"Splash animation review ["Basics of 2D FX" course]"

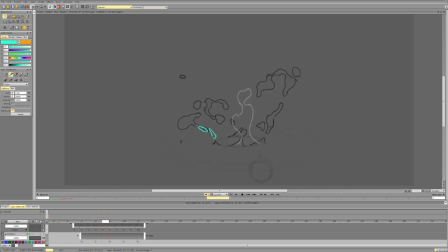[8:19]
So we can just clarify them. You see, we go like this, pretty far to the left, pretty far to the left. Oh, and then suddenly we go completely dead, like center, dead, not center, dead straight.
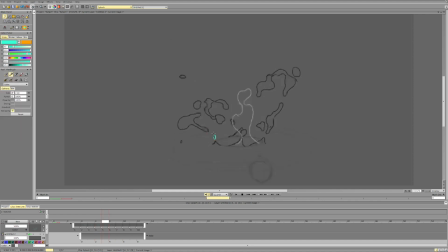[8:37]
So we can either choose to make a curve more sharp, or we can soften the later part.
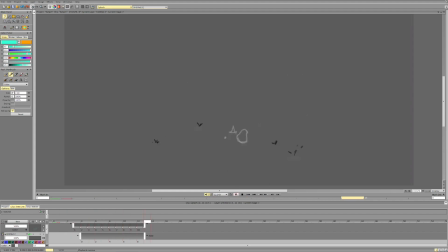[8:55]
Now for the design, I think it's going pretty well. It has a pretty cool, nice, stylized design. I would push it in some places.
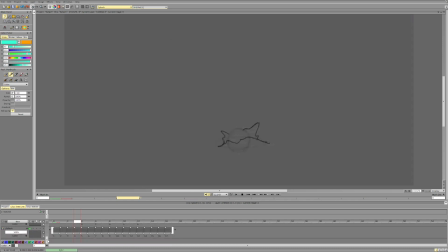[9:08]
For this one, for the contact, I think the thing that you can push here is just simplify. And what can we simplify? We can simplify this area of contact.
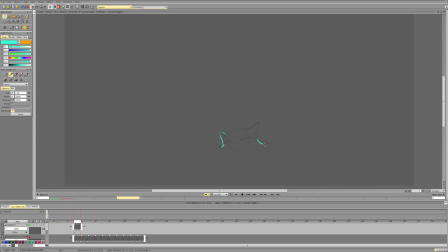[9:23]
And I don't know what this line is, because it doesn't make sense when you think about the surface. So the ball displaces the water near it. So the water goes like this.
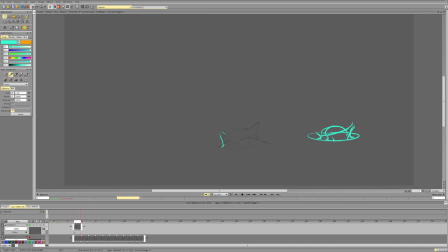[9:42]
But this is way too straight and way too far, and doesn't make as much sense. This is what kind of happens.
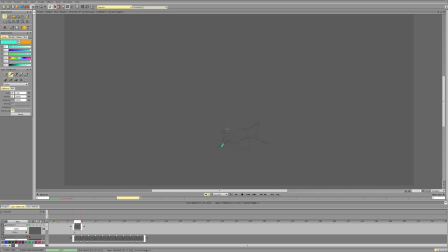[9:58]
So here I would just, okay, 1,
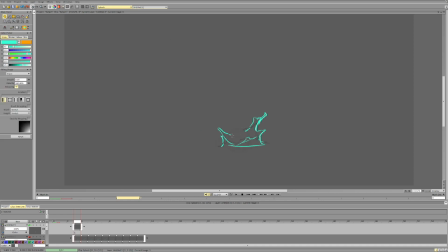[10:15]
maybe something like this, something different. Here, it's pretty nice.
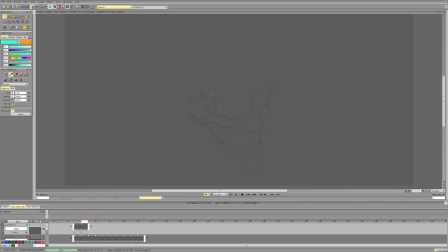[10:27]
If we are going for soft look with all the other particles, I would remove that sharp edge and do it more like this. Another thing, in terms of general composition.
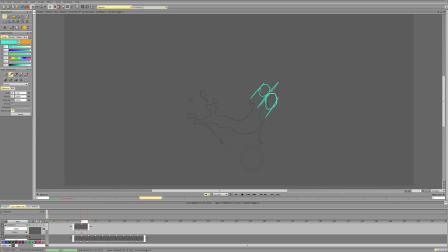[10:44]
So if we look here, I think what we can push is the symmetry and the repetition of the gesture. What do I mean? You see this part? You see this part? You see the gesture is almost exactly the same.
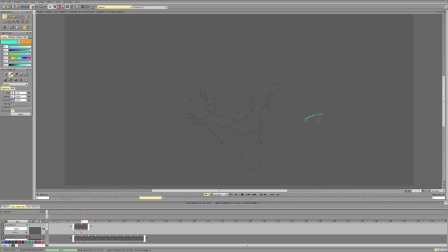[11:01]
So the simplest way to think about the splash is think about it in terms of like this cool curve. So we can draw a cool curve and we can make a cool splash out of this cool curve. And what are we looking for in these cool curves?
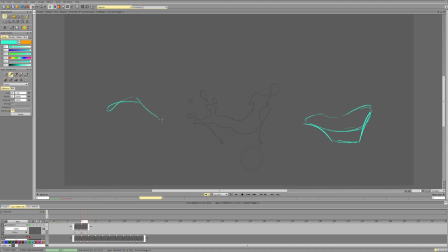[11:20]
Well, we're looking for an interesting way of contrasting them so that they don't repeat each other, so that they create a nice, interesting design that serves whatever feeling,
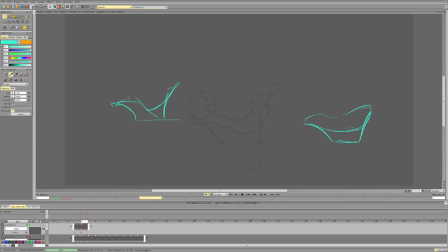[11:40]
style, or energy you want to get. So we can imagine a lot of these different simple variations of the splash. And if this is good, then the splash will already be quite successful in terms of design,
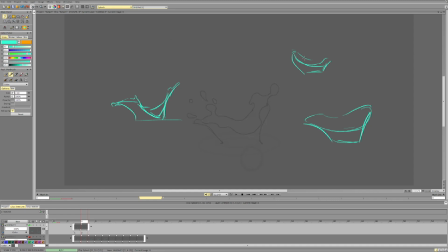[12:01]
because what makes it interesting is this foundational aspect. And then on top of this composition, we're adding cool shapes, cool transitions, and smaller stuff that is also important.
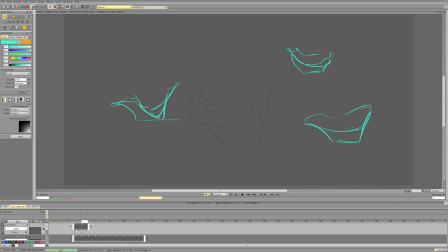What is another thing we're looking for here? We don't want to have the scenes equal.
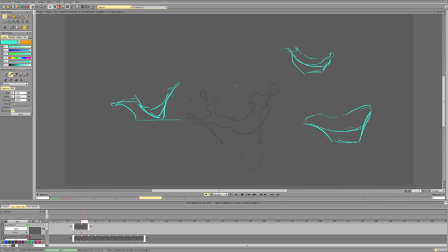[12:28]
So we don't want to have equal spaces of the top part, of the bottom part, and we don't want all the lines to be parallel to each other. So that's the scenes that we want to avoid, because it will create a pretty even and a bit more boring design.
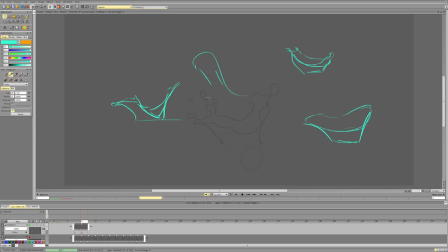[12:49]
And we can experiment a lot with this, because that's a very fast way to go about it. So I can do this kind of splash. I can look at the references and get inspired and do other cool kind of splashes. Maybe I'll look at the reference and then go, okay,
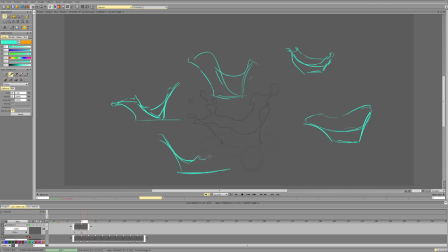[13:07]
I like the structure in this real splash and it has this kind of thing. And I see only this part of the splash, but this part is kind of behind it.
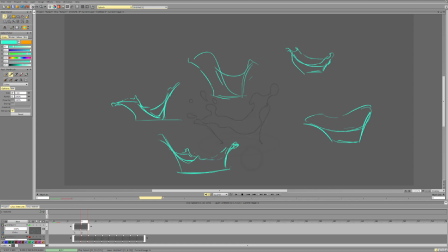[13:21]
So I have this kind of cool splash where we get more depth because the front is over the back side, so they're overlapping and thus creating a bit more depth and interaction.
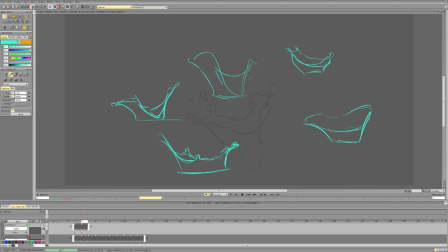[13:39]
Maybe we can try and look at some cool animated stylized splashes and also get some cool ideas of how the splashes can be, how they can work. Maybe we have this kind of cool, simple curve.
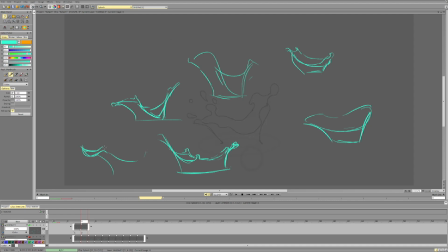[13:59]
I'm looking at avatar and splashes. So this kind of cool curve, this kind of cool curve, and then the backside is only visible here. It's kind of this pointy bit here and has this kind of structure.
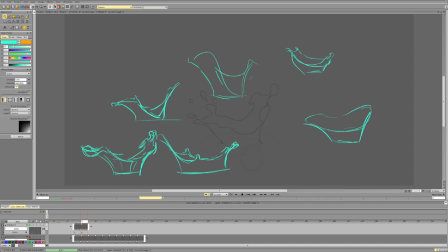[14:20]
Again, it works because we have the simplicity and this cool idea of contrast, small shape, big shape, very small shape, and so on.
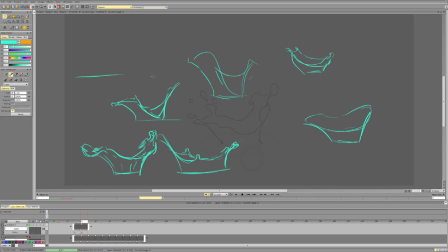[14:36]
So we can look at any splash, look at anything, and analyze a simple underlying gesture and how it transforms and how we can learn from it and use it in our own animation. Doesn't take much. And this simple way
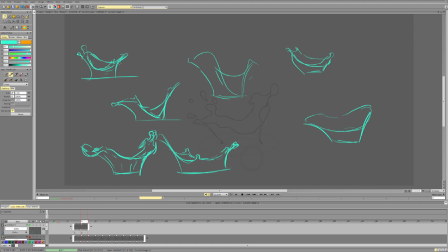already gives us so many ideas. So that's the things that I would definitely push here. And here it gets a bit better.
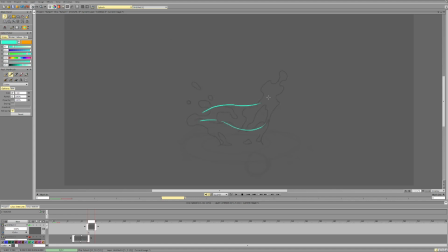[15:11]
We have less repetition because the scatters started to become different, which is great. What we can avoid here is dividing and breaking the splash right in the middle.
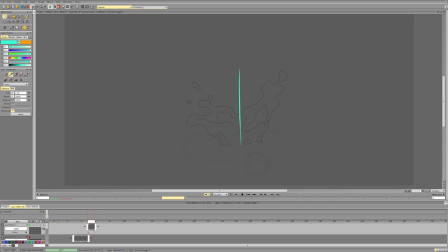[15:28]
So you see this? It's dividing the splash right in the middle, and the negative spaces on both sides are quite similar. So we can push the difference in these, and we can push
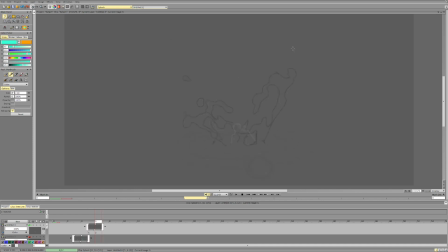[15:44]
this breakup that happens in the middle, so it doesn't happen as much in the center. See, this also breaks up very close to the middle, and this thing.
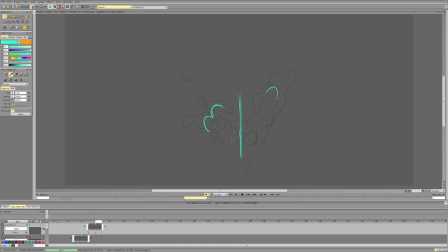[15:57]
So we kind of lose a bit of that contrast because there isn't much difference between these scenes. Okay, this is pretty good. So here we can push this. You see, everything is on this one part.
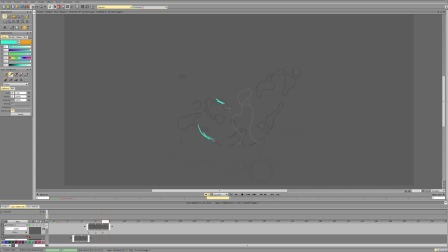[16:17]
So maybe something can be higher, and something can be lower, something can be in the middle. And we can try to space them less equally, so the distances between these parts aren't the same.